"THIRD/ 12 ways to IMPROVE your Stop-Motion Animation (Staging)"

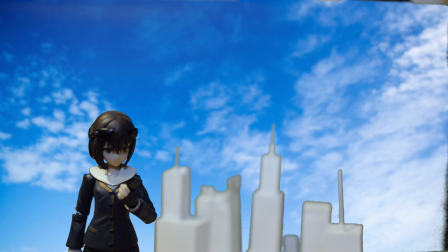Staging is a broad term that is used in the entertainment industry to describe an idea or
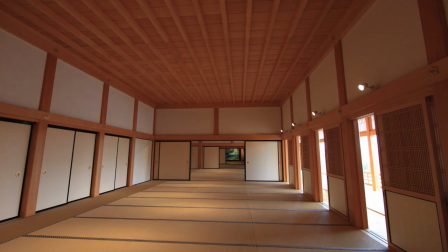to set up a story world to tell a story or just to convey the overall aesthetic of a body of work.
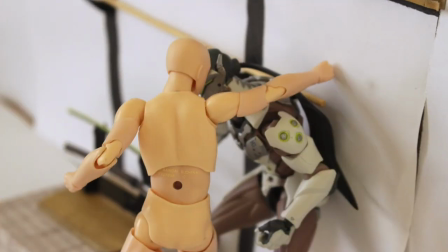It's one of the most oldest and the most general of all principle because it intertwines with so many other aspects within the entertainment industry.
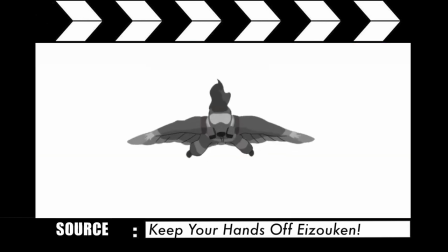In animation, it's one of the most general of all principle because it also covers other areas in animation such as acting,
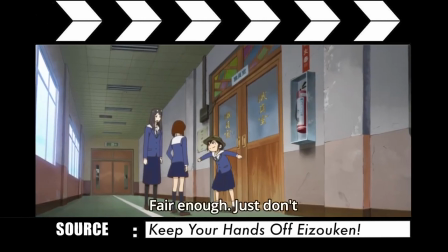timing, camera angle and settings. I say it's one of the most oldest principle in entertainment industry because it derives from theater.
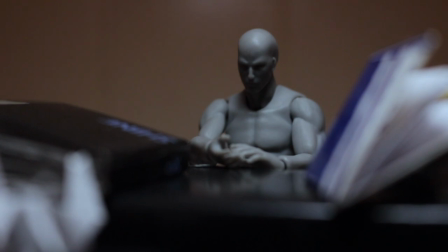One of the most oldest form of entertainment where actors, sets and props are carefully placed on stage.
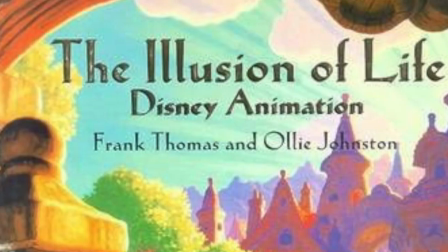Hence the word staging. In Ollie Johnston and Frank Thomas's illusion of life.
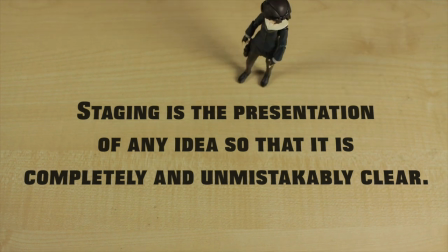Staging is the presentation of any ideas so that it's completely and unmistakably clear. And in live action stop motion,
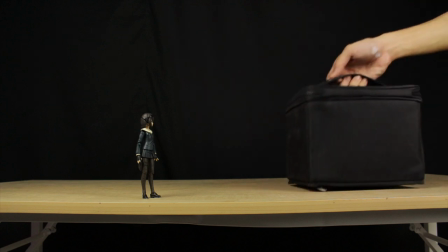this also means what you choose to include in the frame and tell your story and how you direct the viewer's attention to tell that story.
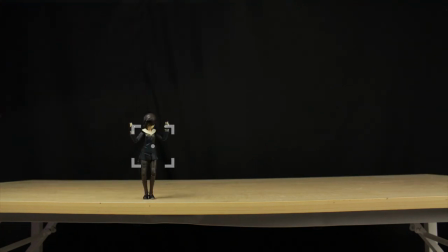In essence, you're communicating to your audience, look at this. And now look at this.
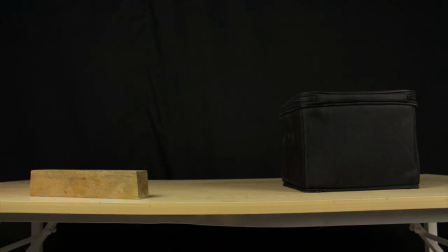Now back at this. The aim of staging is to gain control of the viewer's attention.
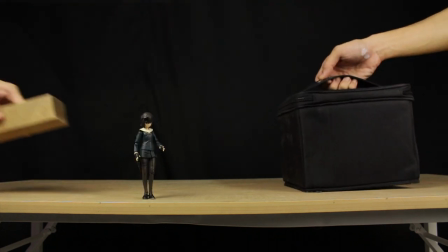Here is an example of how this control is lost with bad staging.
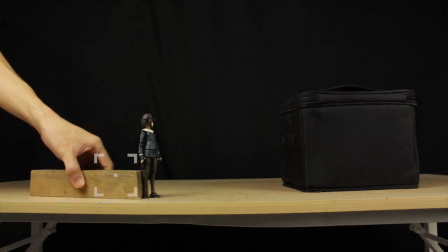In this example, all of the elements are competing for stage presence, all at the same time,
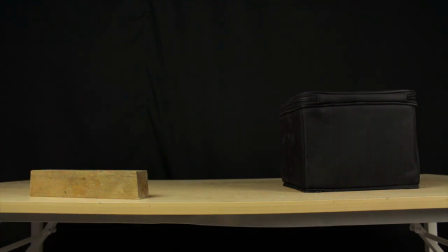which makes all of the actions unclear and leaving the viewer confused as they won't know what to look at.
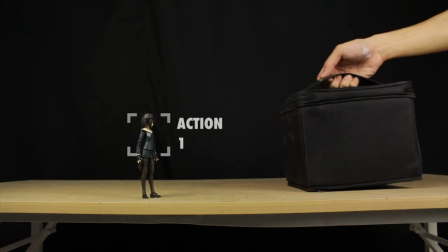You can avoid this by narrowing down the focus of the scene or moment and
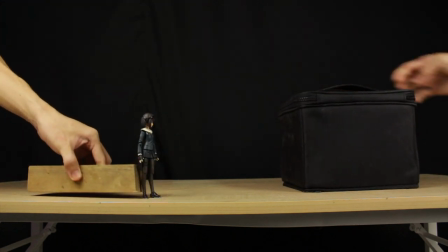have one clear action at a time instead of many simultaneous actions.
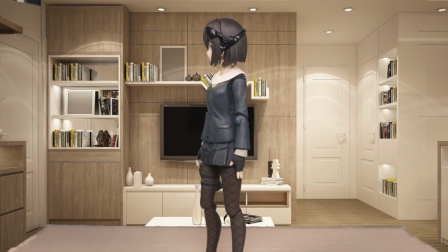The background should also not distract the viewer's attention with a lot of details especially if it's unnecessary.
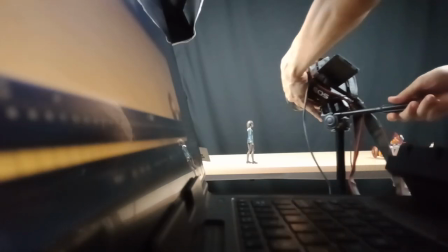The camera also plays an important role in staging as well. It is after all what the audience or viewer will see.
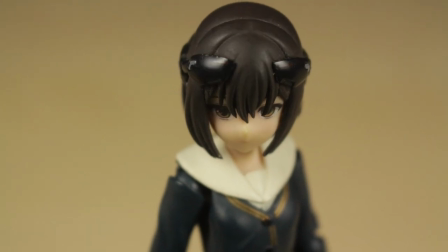As a general rule, small action and expression should be kept in a tighter or a more close-up shots so the viewer can see the action clearly,
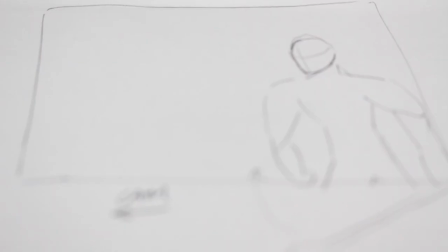whereas bigger action should be framed further or in a wider shot. You can also plan your shot accordingly to what you want to show the viewer.
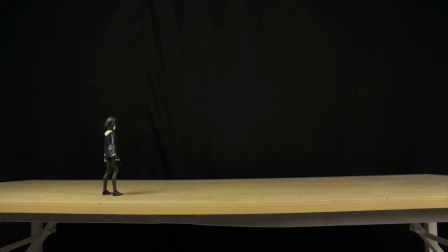In this wide shot, you can demonstrate the impact coming from a smaller gun relative to the scale of the target,
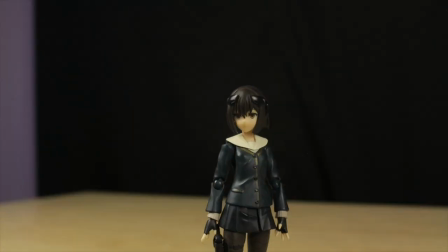or this scene requires a master shot closing into the subject to highlight the character's dominance. All of this needs to be considered to stage an effective scene as you tell the story.
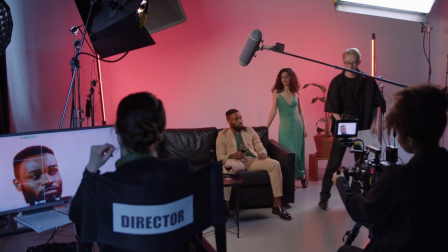You could also take a step further by applying the fundamental concept in filmmaking which is maison-on-scene.
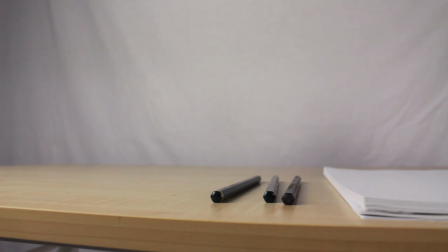This is a French term that means placing on stage. It is the process of what to include in the scene and where it should go on the stage.
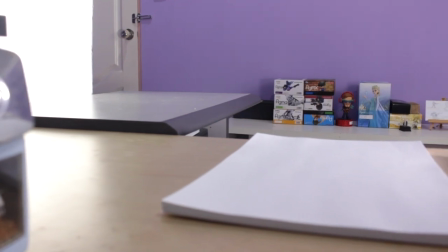Let me use an example of a video from the channel A Day in Life of a Stop Motion Figure.
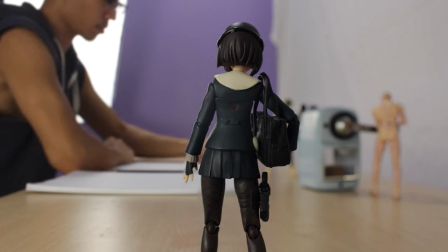In this shot, a wide angle is used so that we can see the characters, the props that's used in making these videos and the settings. From how this shot is staged, the blocking and composition doesn't just show who has power, but also the sense of scale.
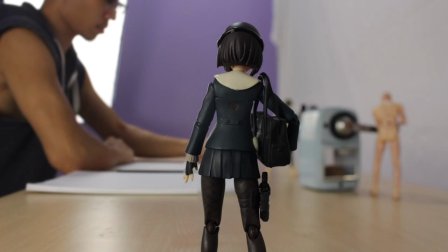And because they are not introduced sporadically, this allows you, the viewer, to register everything on screen. And since the easiest way to direct viewers' attention is movement, the main character walking drives the story forward.
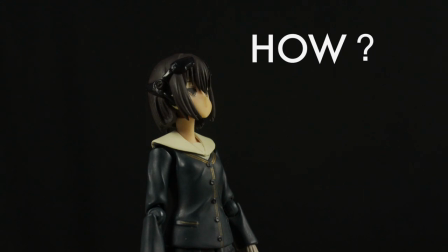Now, how can you use the principle of staging and maintaining the control of viewers' attention?
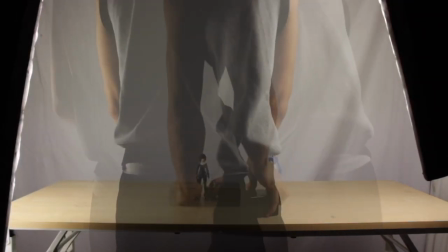This is a skill that does take a bit of practice, especially if you're not used to interpreting art.
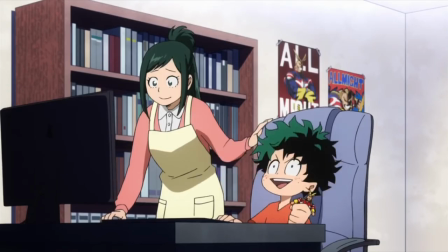And the most obvious way to learn staging is by watching your favorite show or any particular scene that stays with you the most.
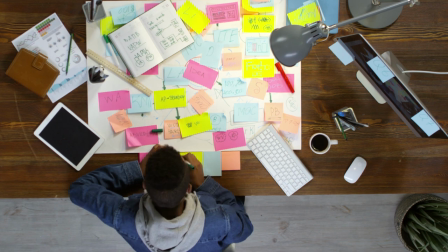Notice what they do and how they stage everything and if you can apply similar elements or technique in your own work.
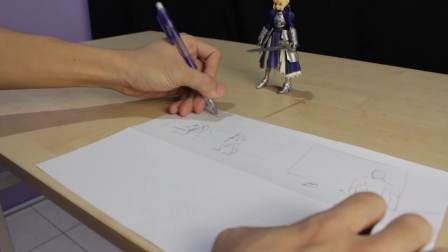Having a storyboard does help visualize what the viewer will see and help you stage the scene more clearly.
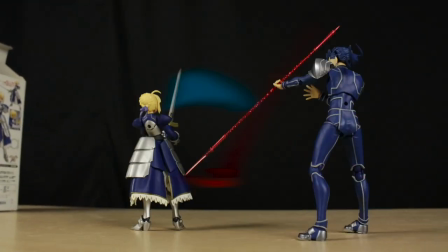If you're not starting from a storyboard or just testing out ideas, do a test shot.